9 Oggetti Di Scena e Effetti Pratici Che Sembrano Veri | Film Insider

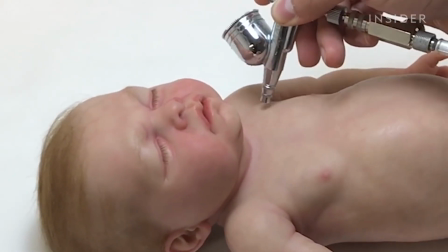0:02 Gli artisti degli effetti speciali e degli oggetti di scena contribuiscono enormemente a creare la magia del cinema.
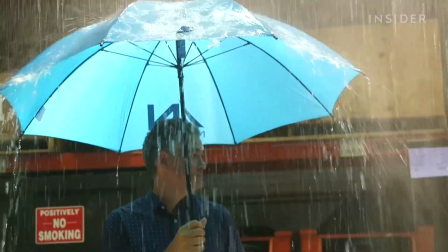0:09 Lavorano sodo per garantire che gli oggetti di scena siano il più realistici possibile.
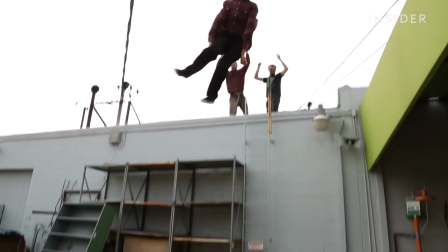0:14 Per vedere come fanno, diamo un'occhiata a come 9 oggetti di scena sono stati creati dietro le quinte.
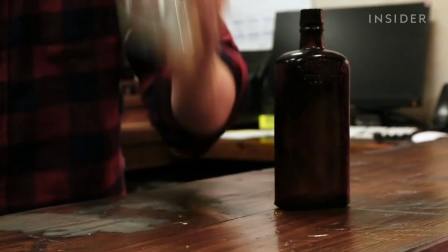0:22 Il vetro scenico è estremamente divertente da rompere e completamente sicuro.
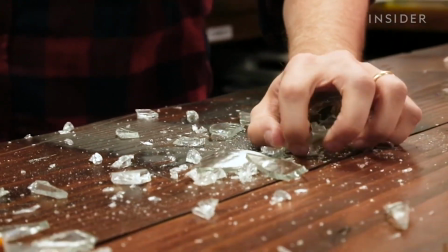0:27 Il vetro finto è composto da una miscela di sciroppo di mais e viene chiamato anche vetro di zucchero.
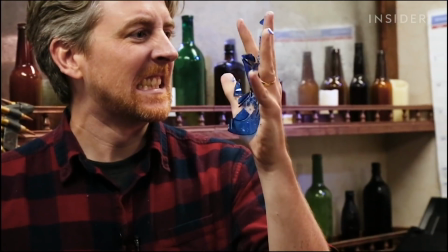0:34 Questo vetro può essere usato per creare bottiglie di birra o pannelli di vetro. È fragile, si rompe facilmente e in modo sicuro.
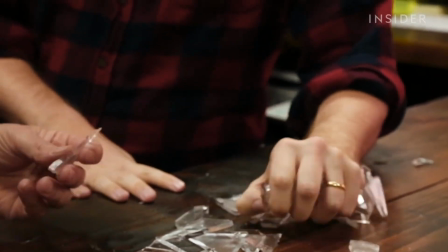0:42 Ma sarebbe comunque scomodo camminarci sopra a piedi nudi, come ha dovuto fare Bruce Willis in trappola di cristallo.
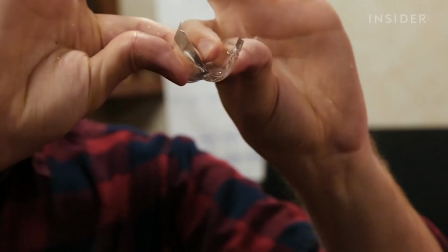0:49 Quindi, per scene del genere, i frammenti di vetro vengono fatti di gomma.
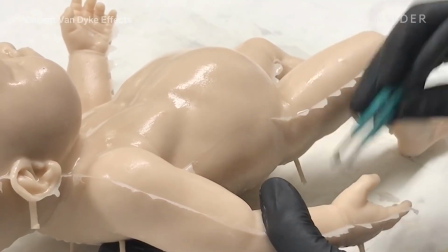0:55 Ci sono regole molto severe da seguire per avere bambini sui set. Per questo i film e i programmi tv a volte usano bambini finti.
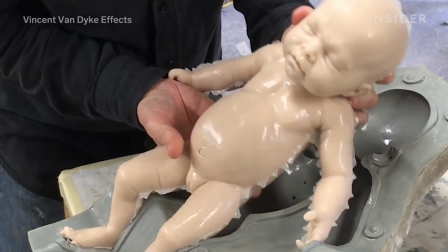1:04 I bambini vengono creati in silicone usando uno stampo. Viene usato il silicone perché è leggermente traslucido come la pelle umana.
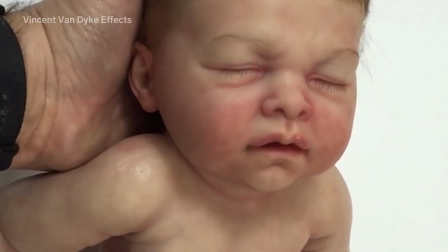1:13 Una volta asciutti, i bambini vengono colorati con diversi tipi di pittura per far sembrare la loro pelle un po' più rosa.
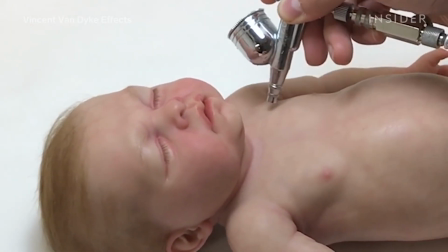1:20 Poi sulla testa del bambino viene aggiunto un capello alla volta. Ci vogliono circa tre settimane per creare un bambino finto.
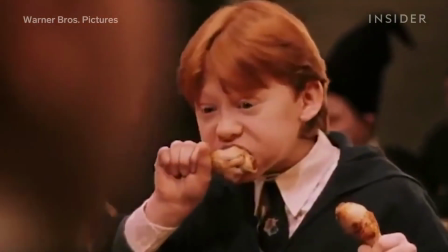1:32 Il cibo vero si può sciogliere o andare a male sotto le luci calde di un set
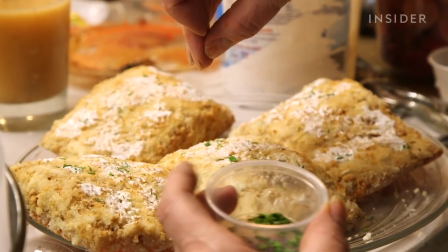1:37 Per questo i produttori cinematografici spesso chiedono agli artisti di creare
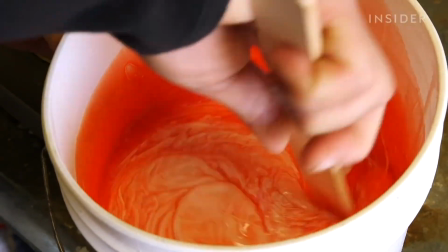1:41 il cibo finto con diversi materiali Tipo usando il silicone sigillante per la
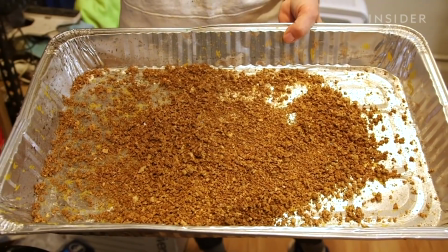1:46 glassa delle torte e il sughero per il macinato di carne Per creare la
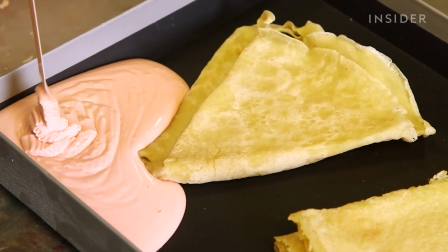1:50 maggior parte del cibo finto, si fa uno stampo basato sul cibo vero che viene poi riempito di gomma o schiuma plastica Una volta asciugato,
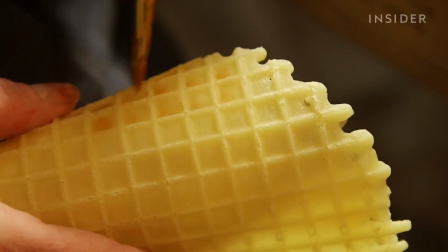1:58 viene levigato e dipinto in dettaglio per sembrare più realistico.
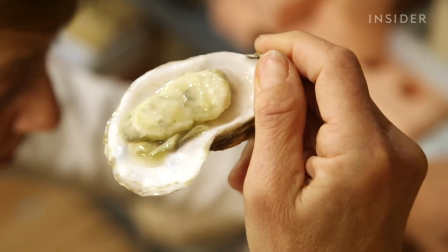2:03 In alcuni casi, il cibo vero viene semplicemente ricoperto di resina per conservarlo.
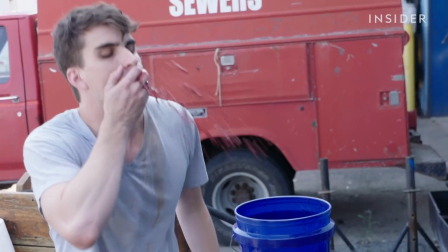2:11 Il vomito finto può essere di diverse forme, dimensioni e consistenze. Può essere realistico o esagerato a seconda del genere del film.
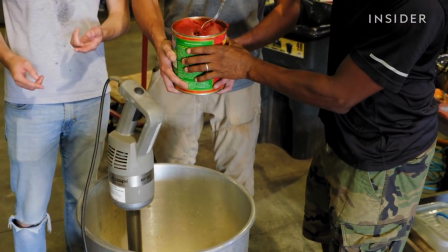2:21 La creazione del vomito finto inizia mescolando diversi tipi di cibi.
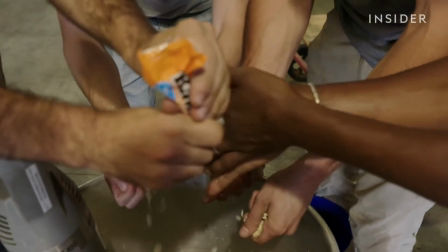2:25 Per un vomito più tradizionale, si usa il ramen e il concentrato di pomodoro
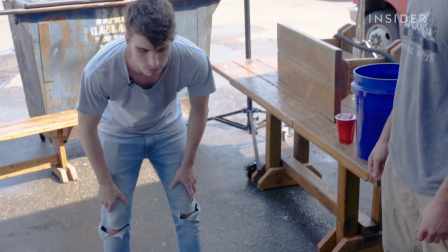2:33 Gli attori si mettono in bocca un po' di questa miscela prima dell'inizio delle riprese e la sputano al momento giusto
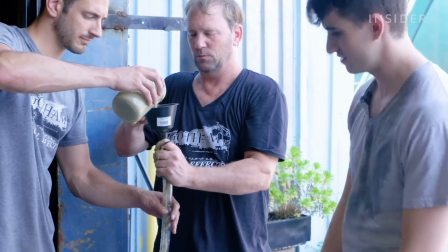2:40 Ma se si vuole creare una scena più teatrale, il vomito finto viene sparato fuori da un tubo
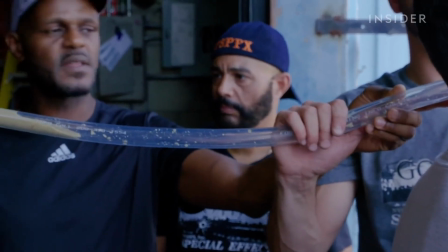2:46 La parte più densa di questa miscela viene messa a un'estremità del tubo Poi anche la parte accorsa viene pompata nel tubo,
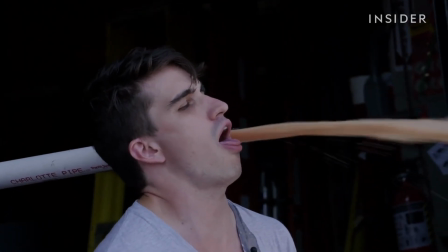2:54 spingendo fuori la parte solida e creando un'esplosione di vomito.
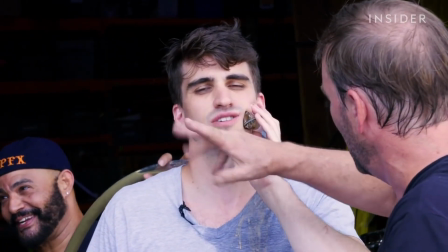2:58 Per creare una vomitata ancora più esagerata, vengono aggiunti piccoli fori all'estremità del tubo per creare uno spruzzo ancora più grande.
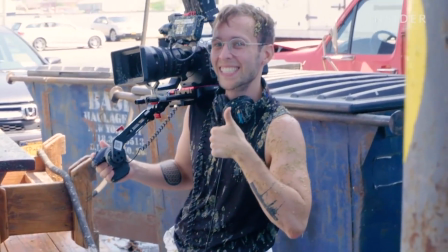3:06 A volte questi tubi devono essere rimossi in post-produzione, mentre altre volte non è necessario se si usa la giusta angolazione della telecamera.
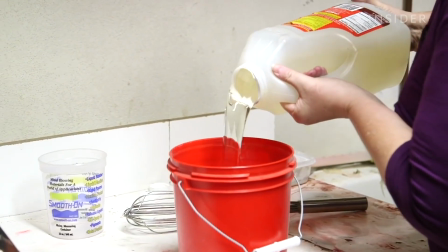3:15 I valori glicemici di questo sangue sono alle stelle, considerando che il sangue finto è quasi fatto interamente di sciroppo di mais.
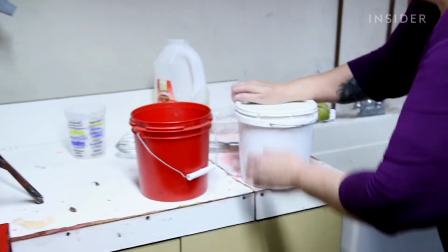3:24 Gli altri ingredienti sono un opacizzante per rendere il sangue più torbido e del colorante alimentare.
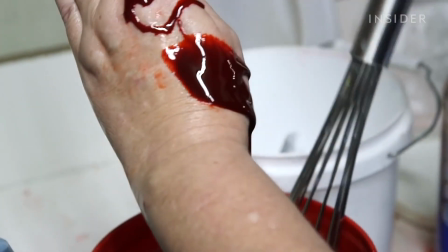3:30 Al rosso viene aggiunto un po' di colorante blu per scurirlo e aggiungere complessità alla miscela.
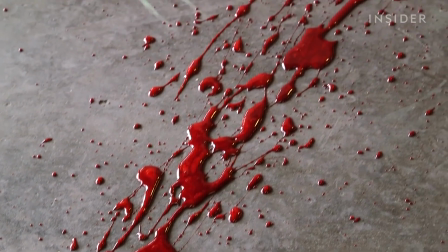3:36 Il sangue finto può essere sparato da un cannone per simulare un colpo alla testa, o spruzzato se la ferita finta è il risultato di un taglio.
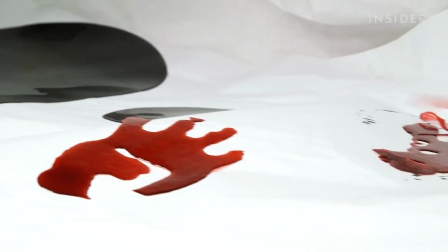3:44 Il sangue di gomma invece può essere utilizzato quando non ci devono essere macchie durante le riprese.
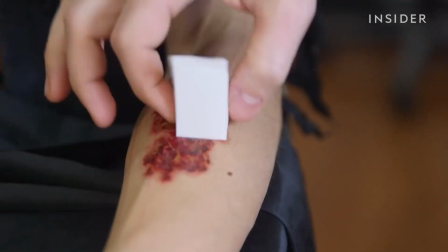3:52 Il modo più semplice per creare un ostione finta è usare un semplice tatuaggio temporaneo.
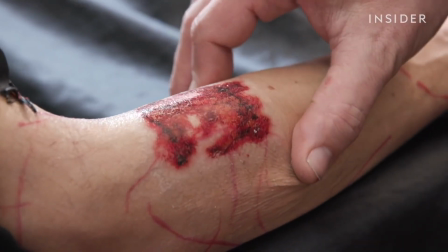3:58 Dura tutto il giorno ed è facile da applicare, ma non è molto realistico.
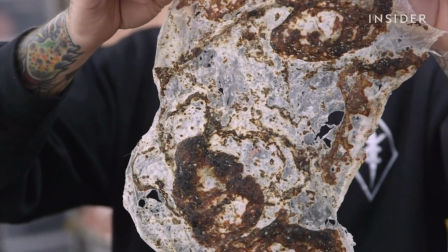4:03 Per creare ostioni più complesse, i truccatori di solito usano cuffie e guanti di plastica.